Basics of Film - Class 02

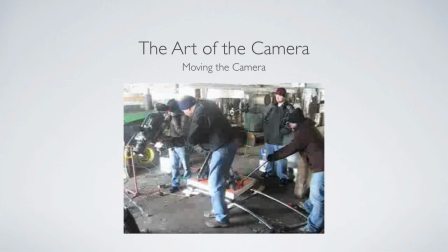57:32 They built a little, platform with skateboard wheels to do this dolly shot, so you can see.
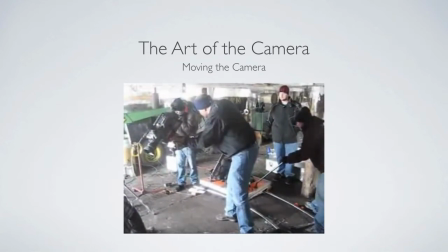57:41 But basically a very simple shot here. So you're just having a dolly, we call it a dolly grip, pulling the dolly.
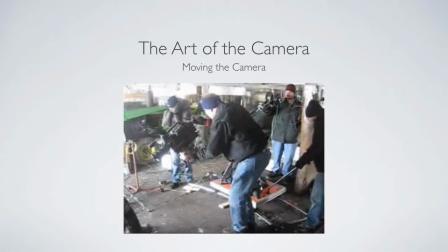57:49 And then it's just an arm with a weight on the back. See, they're just weights like from a gym.
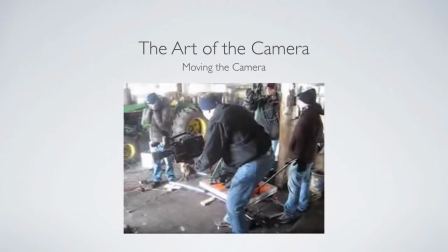57:55 And then he's manually controlling. It has a head from a tripod on the front end of it. But let's look at this is what that shot looks like.
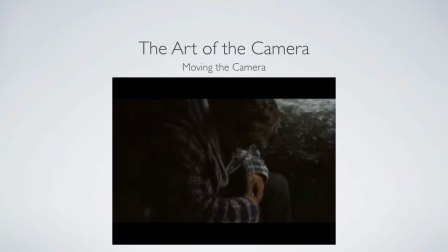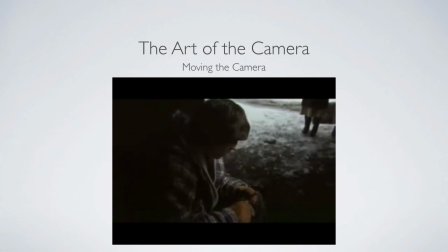58:13 But look at also what it does, not in terms of mechanically, but how it's a reveal. At first, we're over the shoulder looking at what he's doing.
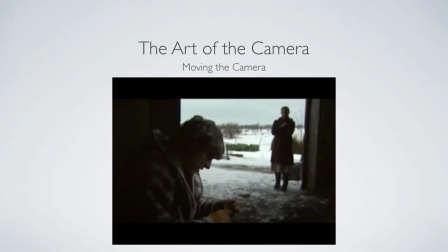58:19 He's very focused. And then we reveal somebody watching.
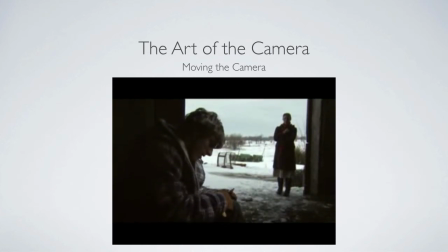58:23 So they're really strong uses for moving the camera like that.
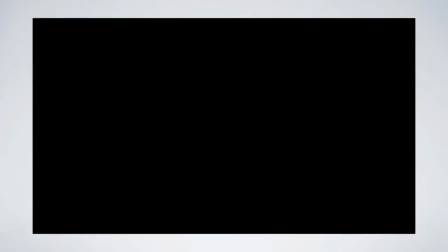58:31 I don't know what this is. Oh, another good example.
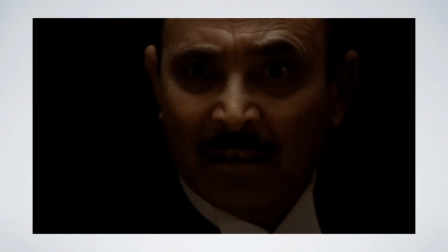58:35 The Godfather. One shot.
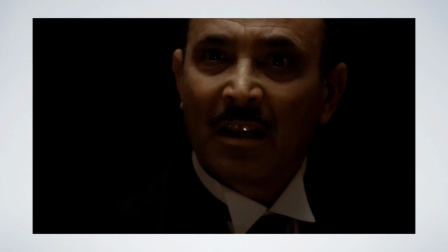58:42 I gave freedom up. I thought her name was our attorney.
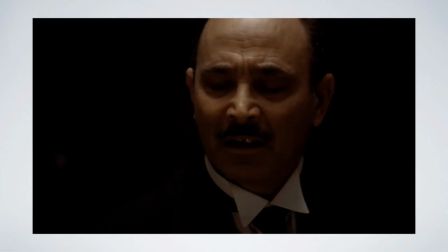58:49 She found a boyfriend and in Italian. She went to the movies with him.
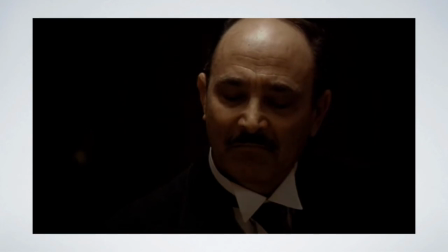58:54 She stayed out late. I didn't confess.
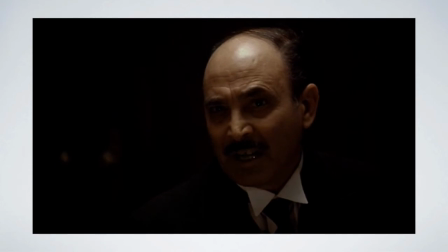58:59 2 months ago, he took her for a drive with another boyfriend.
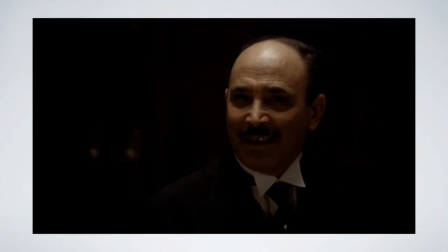59:05 They made her drink whiskey. And then they tried to take advantage of her. She resisted. She kept down. So they beat her like an animal.
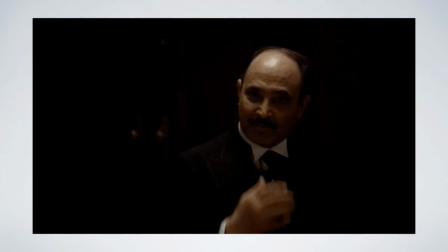59:23 When I went to the hospital, her nose was broken. Her jaw was shut. Held together by wire. She couldn't even weep because of the pain.
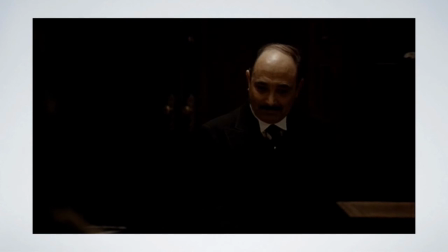59:40 But I wept. Why did I weep? She was my life. Beautiful girl. Now she will never meet you again.
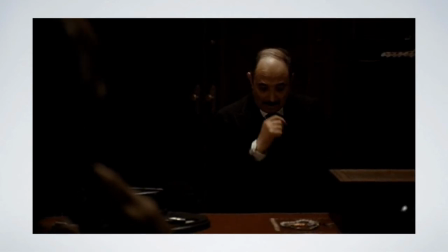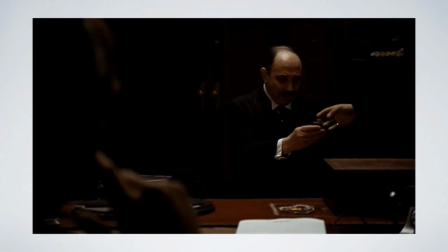60:06 Sorry. That's really cool. You pull away from his intimate story, showing how alone he is in there,
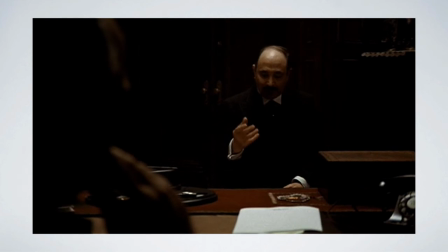60:13 revealing somebody listening, but you don't know who it is, and just by the gesture, you know he's in charge.
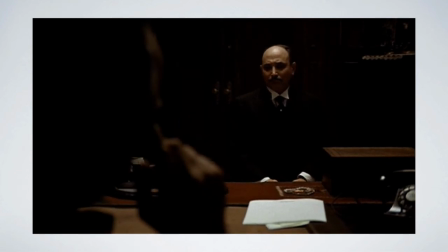60:18 Just by the simple out-of-focus hand gesturing towards him to get him a drink. Very subtle elements, simple little move, but that's the beauty of cinematography.
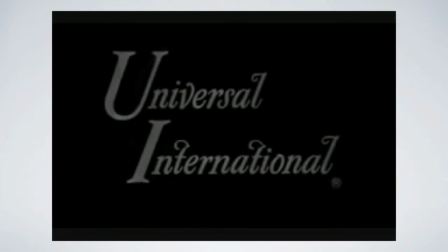60:27 All right, I don't know what this is. Oh, another great example.
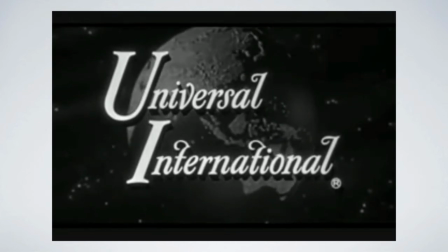60:31 You know what, I'm going to skip this one because we get the idea. We talk about some fun shots of zoom.
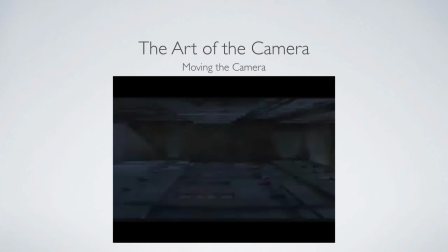60:37 There's that zoom, zoom in, dolly out. There are different names for it. You've probably seen this a million times. They're really hard to do. Basically, what you're doing is you're. This is from. Vertigo. Thank you, Vertigo. You're one of the two things. You're either zooming in and dollying out at the same time,
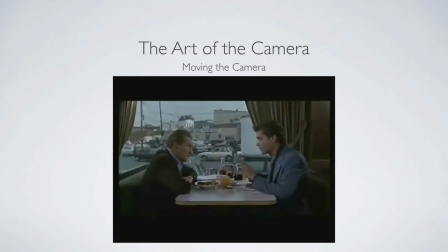60:56 so the image the subject stays the same size, but the background changes in perspective because of the depth of the lens. Or you're doing the reverse. This is sped up one. So they start where they're kind of wide,
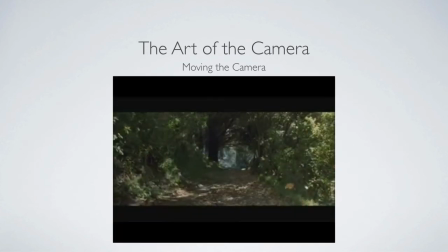61:08 and then they're dollying away and zooming back in and compressing that background back
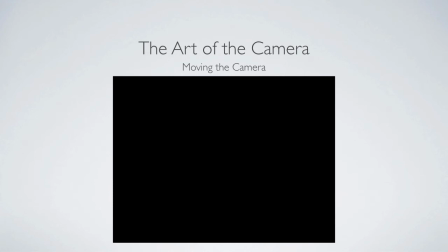61:13 up to the actors so that it feels like they're being oppressed a little bit, more and more pressure. So that's just another cool technique.
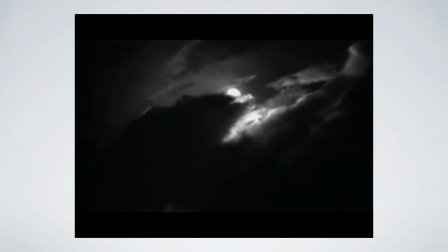61:23 This is a documentary called Visions of Light. I won't show you the whole thing, just pieces of it.
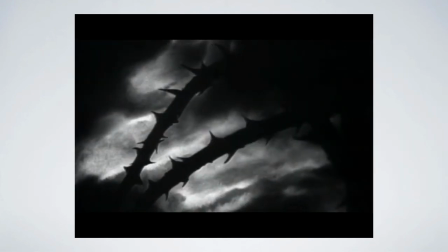61:32 But it's famous cinematographers talking about cinematography, obviously.